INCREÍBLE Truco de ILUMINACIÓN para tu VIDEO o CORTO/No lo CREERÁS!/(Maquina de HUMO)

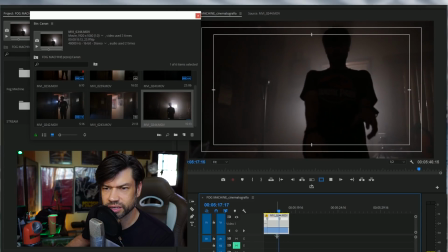[7:00]
Y luego se queda ahí. Y donde camina al final, ¡pum! Rápido también. Ahí está.
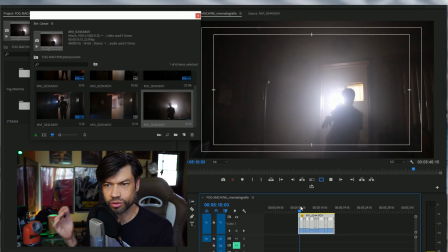[7:09]
¿Y qué tal si vemos esta escena, pero con algo de música y con sonidos de monstruos?
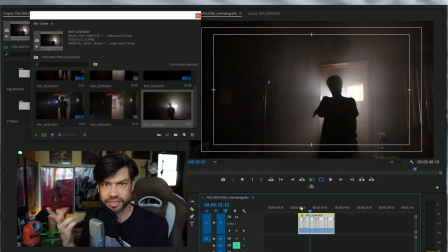[7:18]
Y así quedaría.
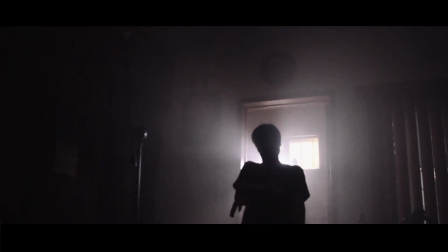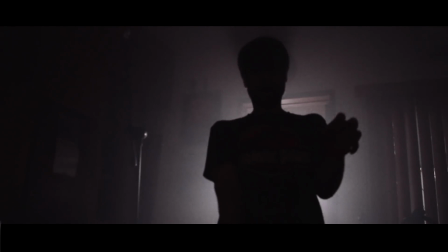¿Qué tal, eh? Esta máquina de humo, la verdad es que no son muy caras. Ahorita que estamos en época, en octubre, sobre todo la puedes encontrar en muchas tiendas que venden cosas de Halloween. Cuestan alrededor de unos 30, entre 30 y $50. Este es solo uno de los usos que puedes darle a una máquina de humo.
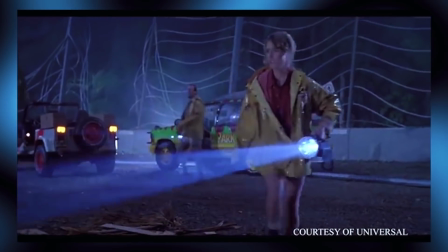[7:47]
Si muchísimos directores de cine, como por ejemplo Spielberg, utiliza este tipo de herramientas para mejorar sus tomas,
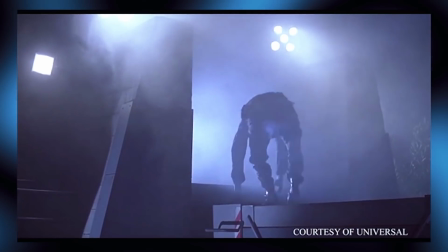[7:54]
para dar una atmósfera diferente a sus películas y que tienen muy buenos resultados, ¿por qué no aprovechar nosotros y pueden mejorar bastante la cinematografía de tus videos? Así que aprovecha.
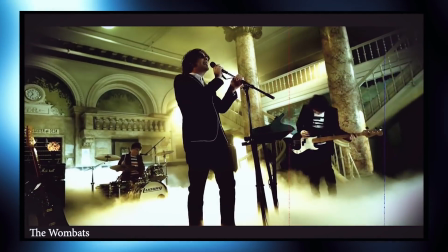[8:04]
Muchísimos usos también en videos musicales se utiliza mucho este tipo de herramientas para darle una atmósfera di diferente. También las luces y todo se ven diferentes. Así que bueno, ahí te lo dejo para que lo aproveches. Tú ya has utilizado una máquina de humo. ¿Qué otros usos se te ocurren que puedes darle a un video una máquina de humo? Déjamelo aquí en los comentarios y recuerda activar las notificaciones de YouTube si
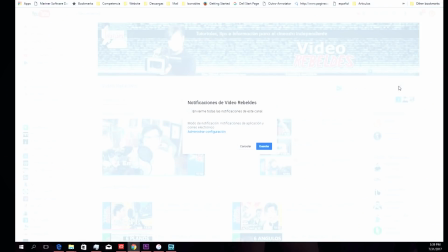[8:26]
estás viendo este video por YouTube para que te avise cada vez que haya un video nuevo. Y si eres nuevo aquí en Video Rebelde, suscríbete porque constantemente estamos subiendo material nuevo. Tenemos escuela de cine, review, equipo de video, tutoriales de efectos visuales y todo lo que tiene que ver con las técnicas, tutoriales e información para el cineasta independiente. Muchas gracias por ver Video Rebelde y nos vemos a la próxima.